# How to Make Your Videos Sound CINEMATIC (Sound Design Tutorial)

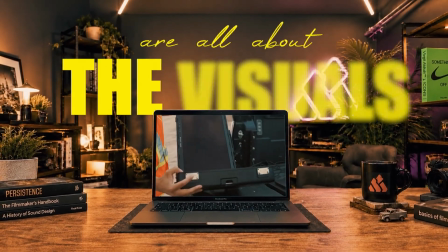Most people think cinematic edits are all about the visuals. They're not. They're about sound.
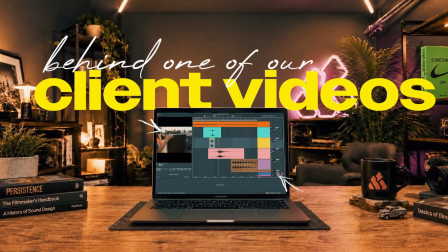Today I'm breaking down the audio layering behind one of our client videos. We'll watch the final edit first, then I'll dive into the process.
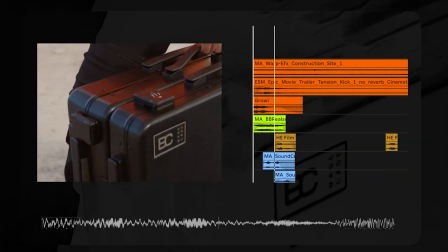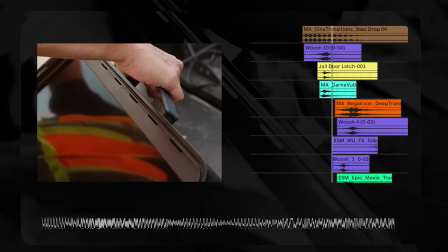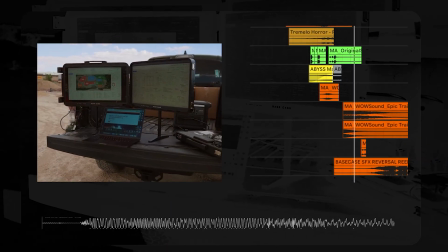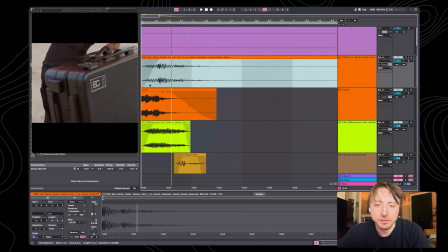So for the very beginning, I just layered 3 different sounds. It's a little impact that fades in,
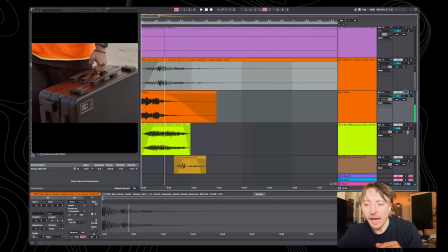a growl noise, and another supplementary static growl noise.
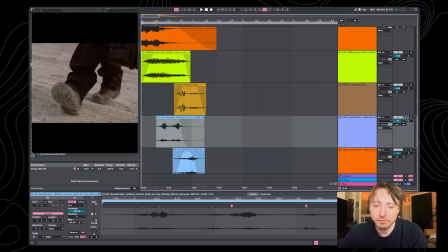That goes into these gravel sound effects. They have some dog barks in there.
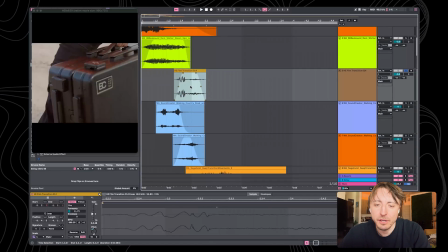I have some film transition noise.
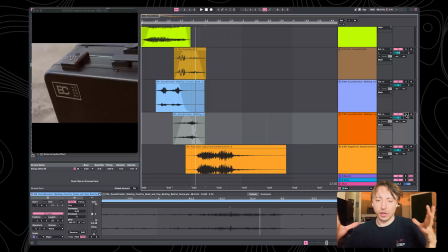And then for the camera change while holding the briefcase, a slower dragged out version of the gravel walking sound effect.
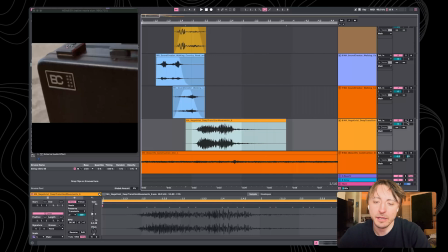For the briefcase being lifted onto the truck bed, I just got this low transition boom noise.
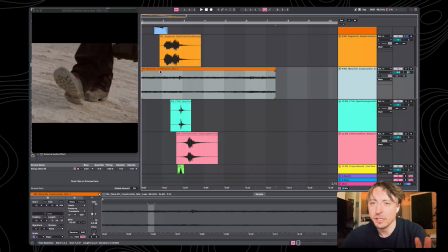Throughout the entire video, I also have this construction site Foley, kind of fills some of the space,
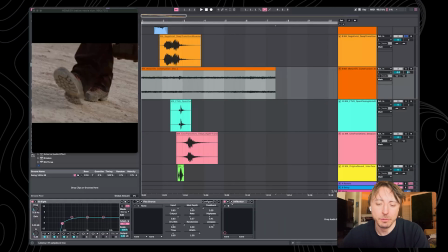and I put this effect on it from Infiltrator, kind of sets it back.
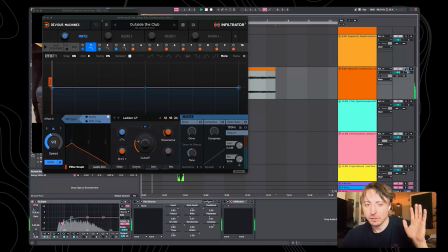So without it, and then with it,
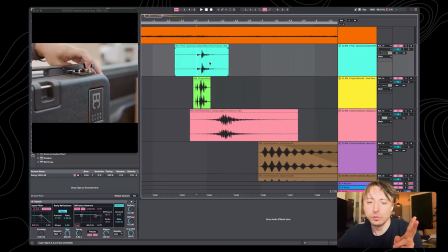for the opening of the bass case, I added 2 layered noises, opening with reverb.
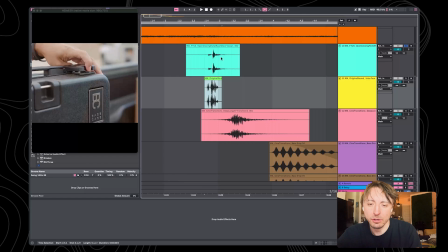And on top of that, I layered this interface button click.
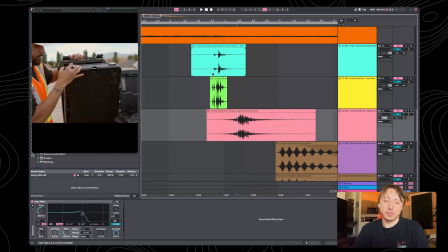And then those 2 sounds together blend into the swell I have for the screens opening up.
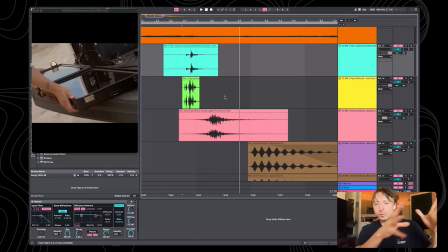Creates this cool little swoosh into the swell.
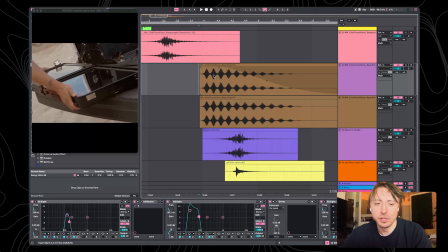Then for the actual bass case logo being shown, I have this rippling bass drop.
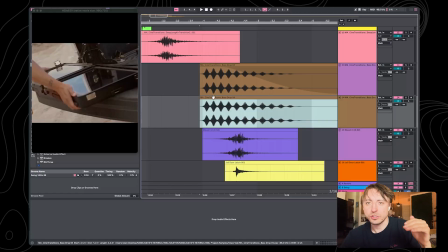I layered it up twice so I can have one version that's just the OG and then a secondary one that I did some weird distortion,
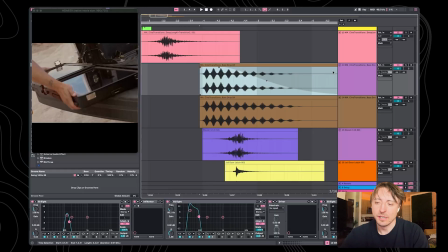EQ, distortion, more EQ to have it just layered and feel kind of gritty.
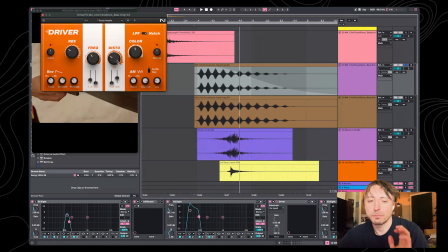I like using Driver a lot. If you push it up, you can get these weird tones.
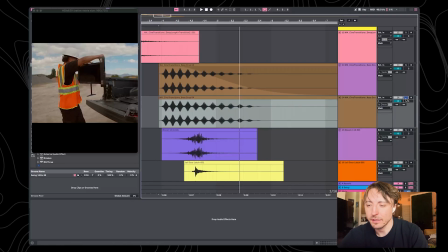And then I just have the OG version layered beneath it. So together it just makes it all nice and boomy.
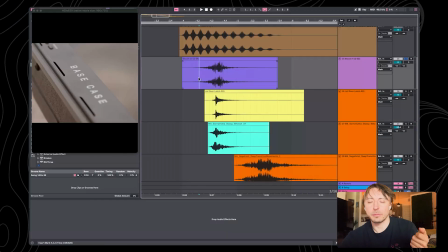So then for pulling the legs out of the bass case, I have a whoosh,
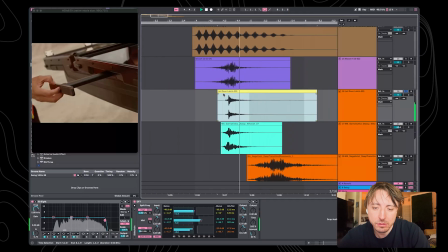this jail door latch, and I have this glass whoosh.
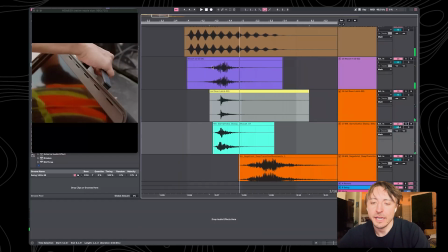So together it creates this cool little.
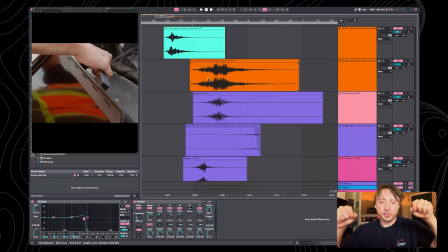For putting the bass case upright on the truck bed, I layered a couple different sounds.
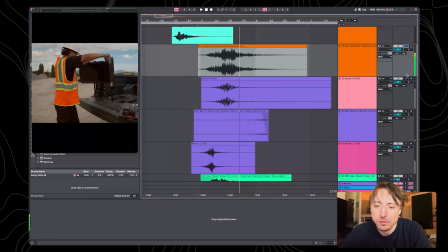This deep transition movement, this little whoosh, another little whoosh,
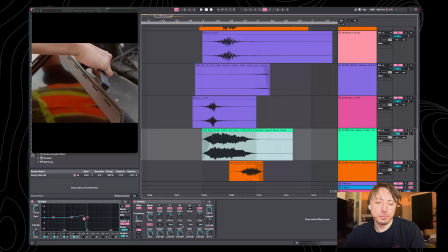and then this weird droney noise that I put some reverb on and I EQ'd some of the high end out.
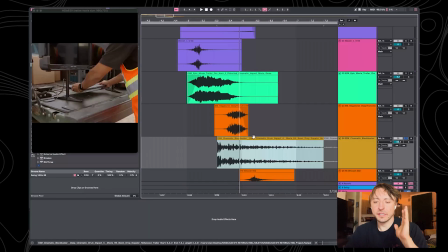So all together. And then I added this little boom sound for when the bass case is about to be put down.
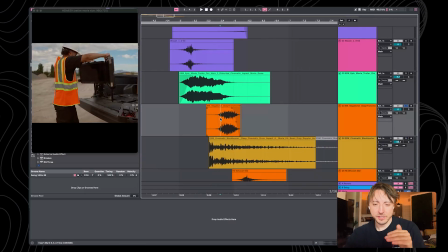Then for grabbing the laptop, I just added another little spacey whoosh.
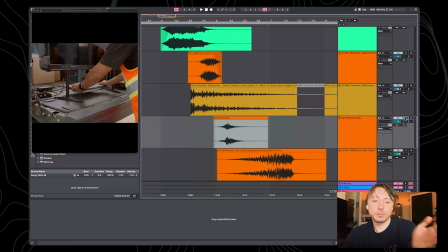Another whoosh for the movement of Omar moving to the left.
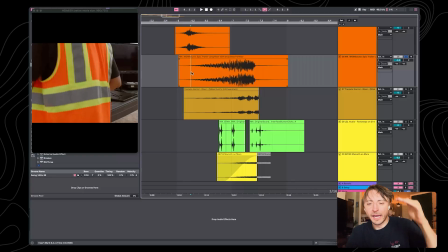So for the final little sequence leading into the end, I layered a couple risers that kind of gave it some tension.
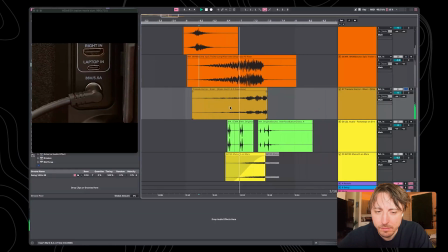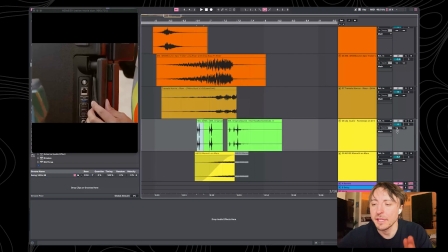And these clicks.
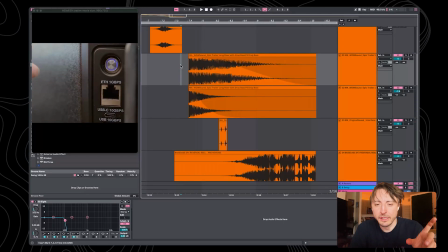So after the power button's pressed, I have it breathe for a moment and then go into these layered boom effects.
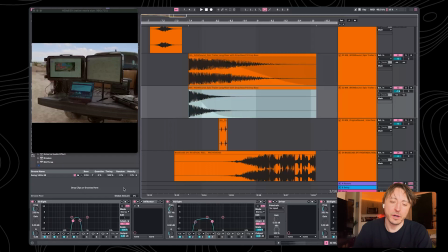One of them is just high cut, so you just feel the low end. The other one has some distortion on it and it's also filtered quite a bit.